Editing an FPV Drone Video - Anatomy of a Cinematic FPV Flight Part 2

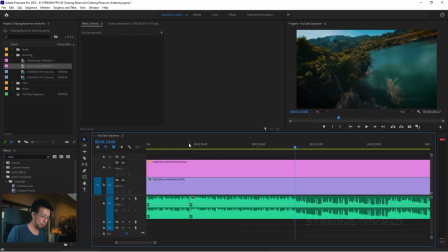So if I move my little marker back to roughly this point, again, a little bit before the one, I can then Ctrl-C or Cmd-C to copy this clip. And because I've got the correct timeline selected, the correct track selected, if I press Ctrl-V and paste it,
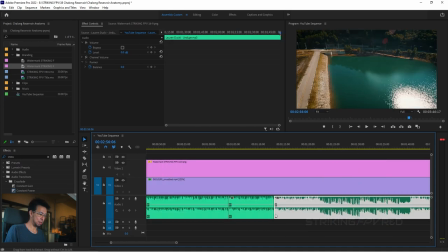it skipped ahead. But now if we look back, you'll notice that this section has now been repeated.
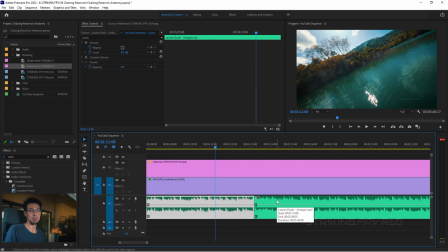And now what we should do is listen to it to make sure it actually flows correctly. Because if there's a little bit of a gap or delay or it comes a little bit early it's a little bit jarring so we'll just have a quick listen here.
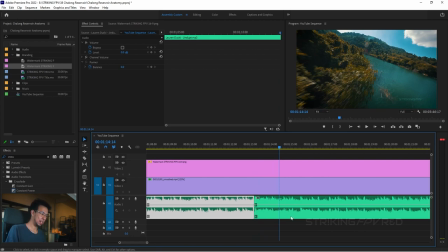So for me that was slightly delayed and this is this is another neat shortcut in Adobe which I like. If you hold the alt button and then use the arrow keys that will allow you to shift the clips by one frame.
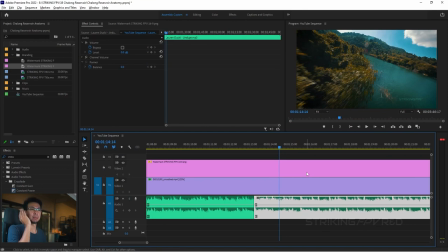So I'm just going to move it forward so that it comes in a little bit earlier that slight bit earlier. Like so, and we're going to listen again.
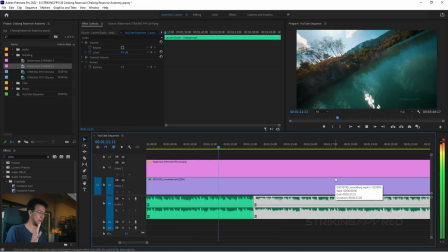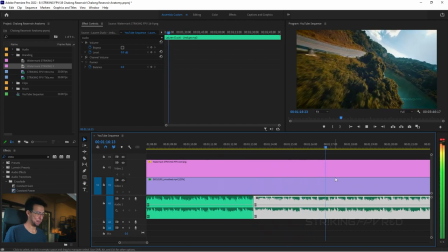Ah, there you go. That's where we're at.
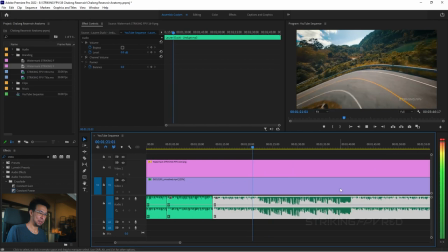And then see where it becomes calm.
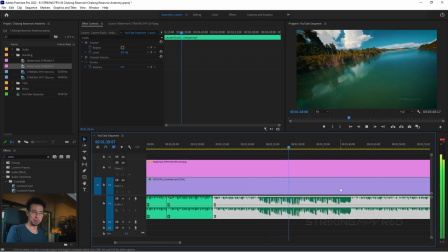See where my flying becomes a bit smoother and then the music can stay calm. Yes.
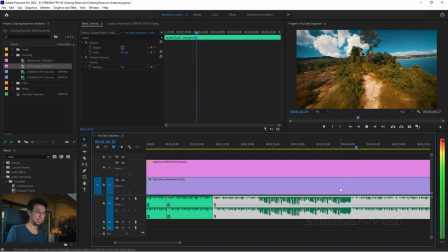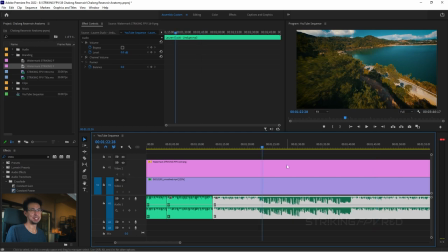So am I happy with that? Do I want the calmness to stay around just a little bit longer and get the hit when I do that dive? You see where I dive here right? Because after this tree, this gap, I've then got the hectic area there which I don't fly through.
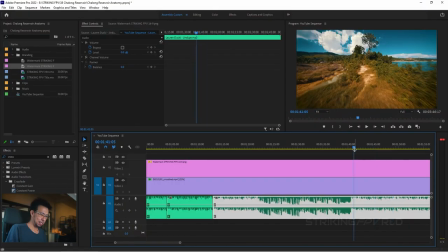We've talked about this in the last video, leave me alone. So I want to extend this quiet section by a little bit.
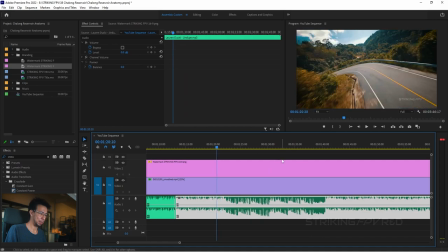So we're going to do the exact same process just to demonstrate. Where does it become quiet? There.
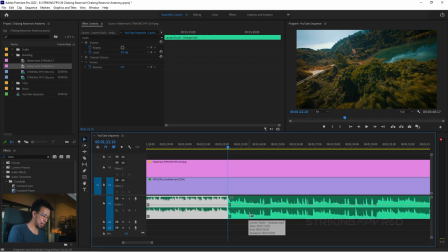So we're going to go back and I'm going to Cut, Ctrl-K to cut.
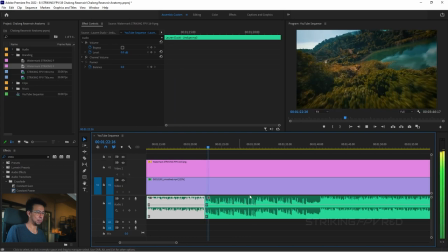Display.
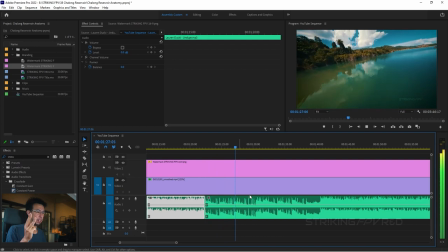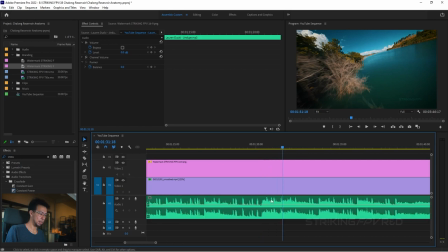There. This is the repeat point, the one. And again, you can see the waveform in the timeline to kind of guide where you should cut. So for me, that's where it is. I've put the marker there, Ctrl-K to cut it.
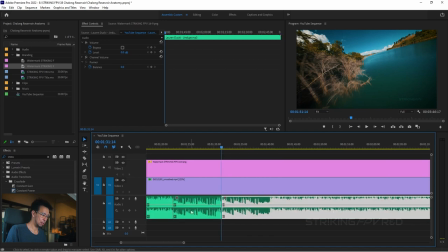And now we've got our slow section kind of sorted out here. Is that what I want to do? Oh, actually no. So what I can do here instead is copy this and just paste.
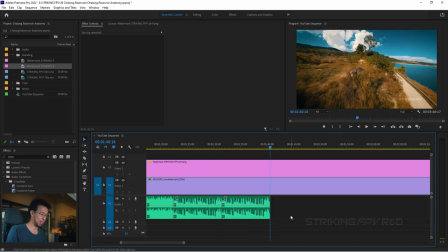You can delete the rest of that and then drag it out again.
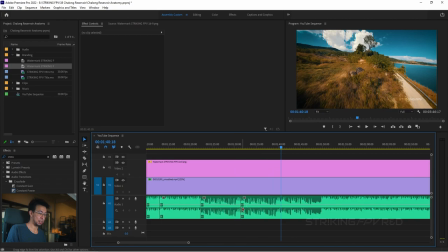And so now you can see I've extended the slow section by four bars that have just occurred here.
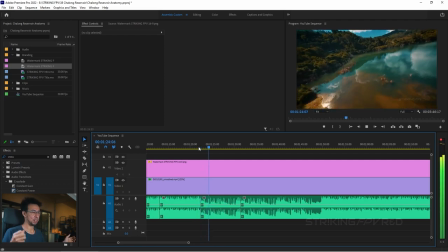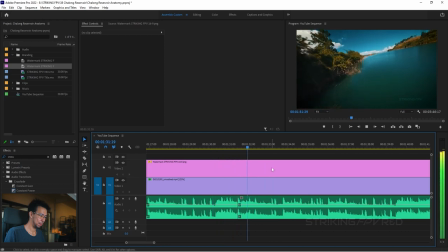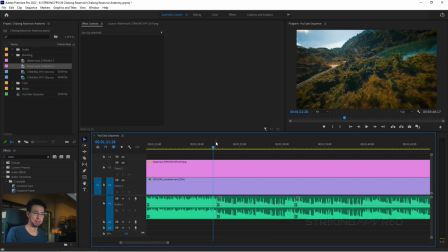part starts. The previous section kind of ends and the calm part starts off fresh by itself.
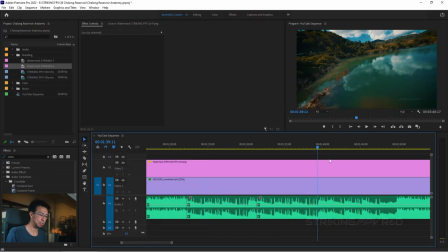But if you listen to where the calm part continues by itself, here,
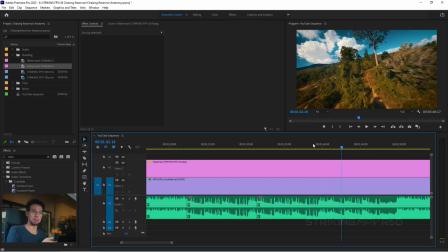the lingering section of the calm part before it repeats continued into the next section, and you don't quite get that at this point, because I've basically cut the beginning of the calm part to come halfway through the calm part, which means that kind of lingering on doesn't occur. It feels a bit dry. So there's a couple of ways to do this.
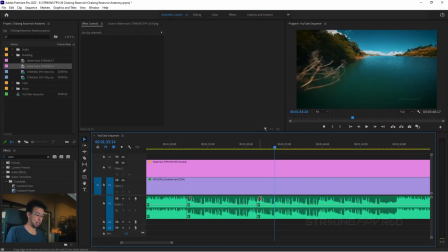Since I've synced it up so well, I could just choose another point along here and drag this out and have the transition point somewhere else. And it kind of works, but it's still, there's something that's not quite right, it still feels a bit too dry.
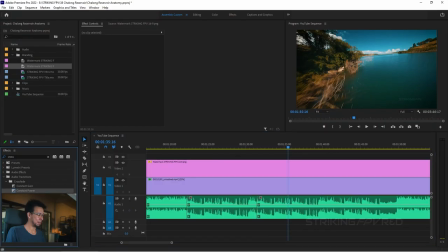So I'm going to undo that and this is where we get to use the crossfading feature for music. So if we go again, you type in cross under effects, drag constant power. By using that, what will now happen is that lingering on sound that you get from the previous section here
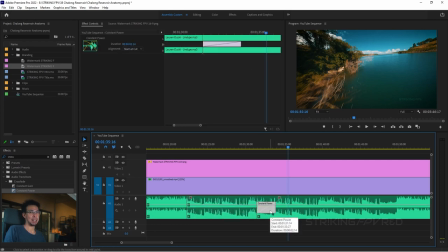will basically be faded into the next section and it should sound smoother. So here it is. You'll see how it doesn't sound dry anymore. Let's listen again without that.
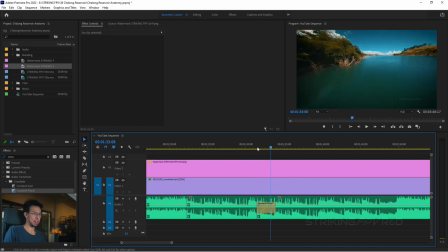And that width. A lot smoother, isn't it? If you don't notice that, well, sorry, I can't help you.
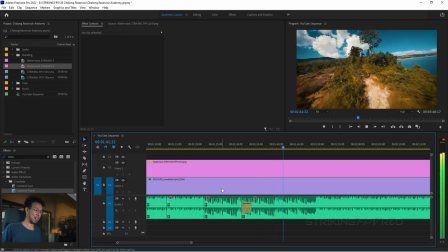I notice it. I'm sort of a musician, so that kind of gets to me. But now, if you look at the footage.
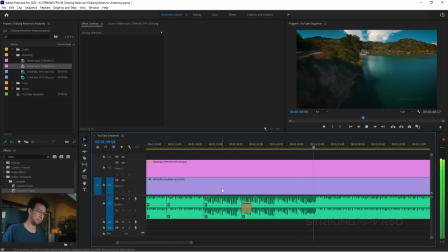Diving in. So it's not perfect. I could retime the footage that's a topic for another day but that does roughly get the flow that I want so I'm kind of okay with that. Let's save there for a moment and what I'll do I'll do this exact same thing for the rest of the track
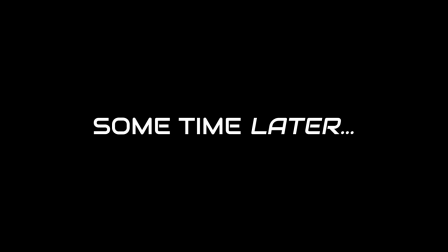really for the rest of the video really quickly and through the magic of editing we are back well it's a bit meta it's the magic of editing the video about editing a video. It is what it is. Anyway, so I'm back. And honestly, I've just copy pasted the music that I already did from the previous thing.
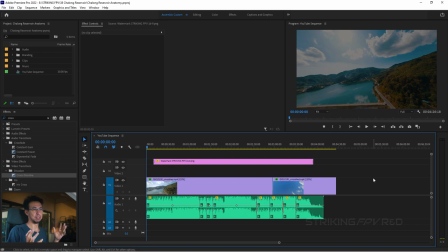So there you go. Now the challenge is to do the sound, at least for this video, the challenge is to do the sound. We'll do the 3D text later. So stay tuned anyway, or subscribe. I hate asking for subscribers, but yeah, do it.
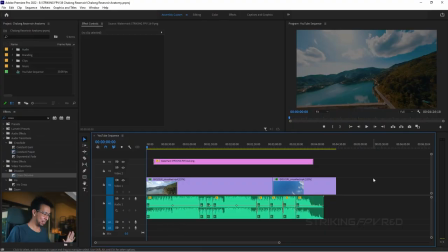Do it if you want to click subscribe, ring the bell, whatever. So now we've got to do the sound effects. How are we going to do that? Well, let's actually have a look and see, let's close that, at what sounds we want and how we're going to plan it.
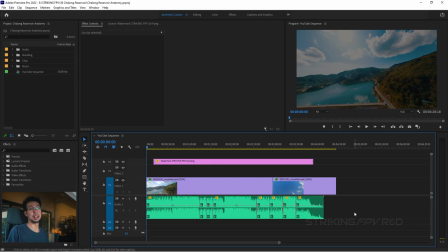So if you recall the original video, it starts off really way up high with that kind of like calm, big, just a vibe.
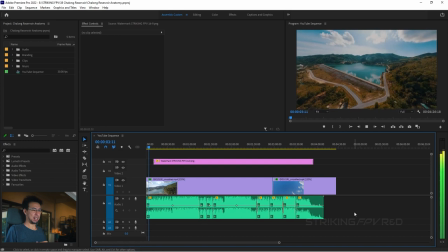And you can imagine in your head that while you're up there, it's going to be like kind of calm winds or like kind of deep-sounding-ish wind. So what we're going to do, we're going to go into my audio folder, and we're going to find the one that I want, Desert Howling Wind.
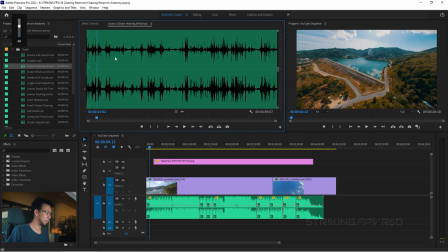I don't think it's this one, but let's listen anyway. Wow, that's really quiet. And that's... Okay. No, no, no. That does make sense. So this, actually, I do want to use, but we'll use it later. And so here's a trick that I've done in previous projects.
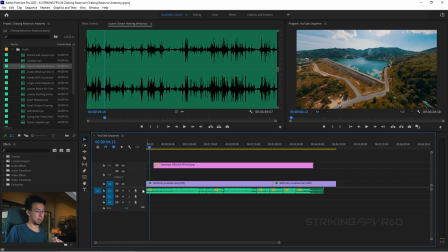By the way, If you double-click at this point in the track, it will make it smaller or bigger at a preset size, which is really convenient if you want to see keyframes and stuff.
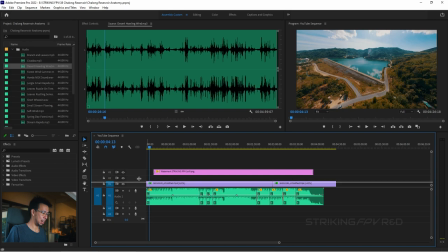So we'll have the video just a little bit smaller and drag it up so that we have more area to work on for audio.
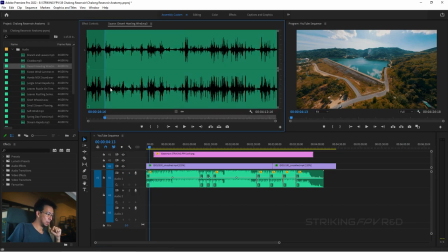Double-click these. Now, I do want to use this clip because it's more dynamics, that wispy kind of...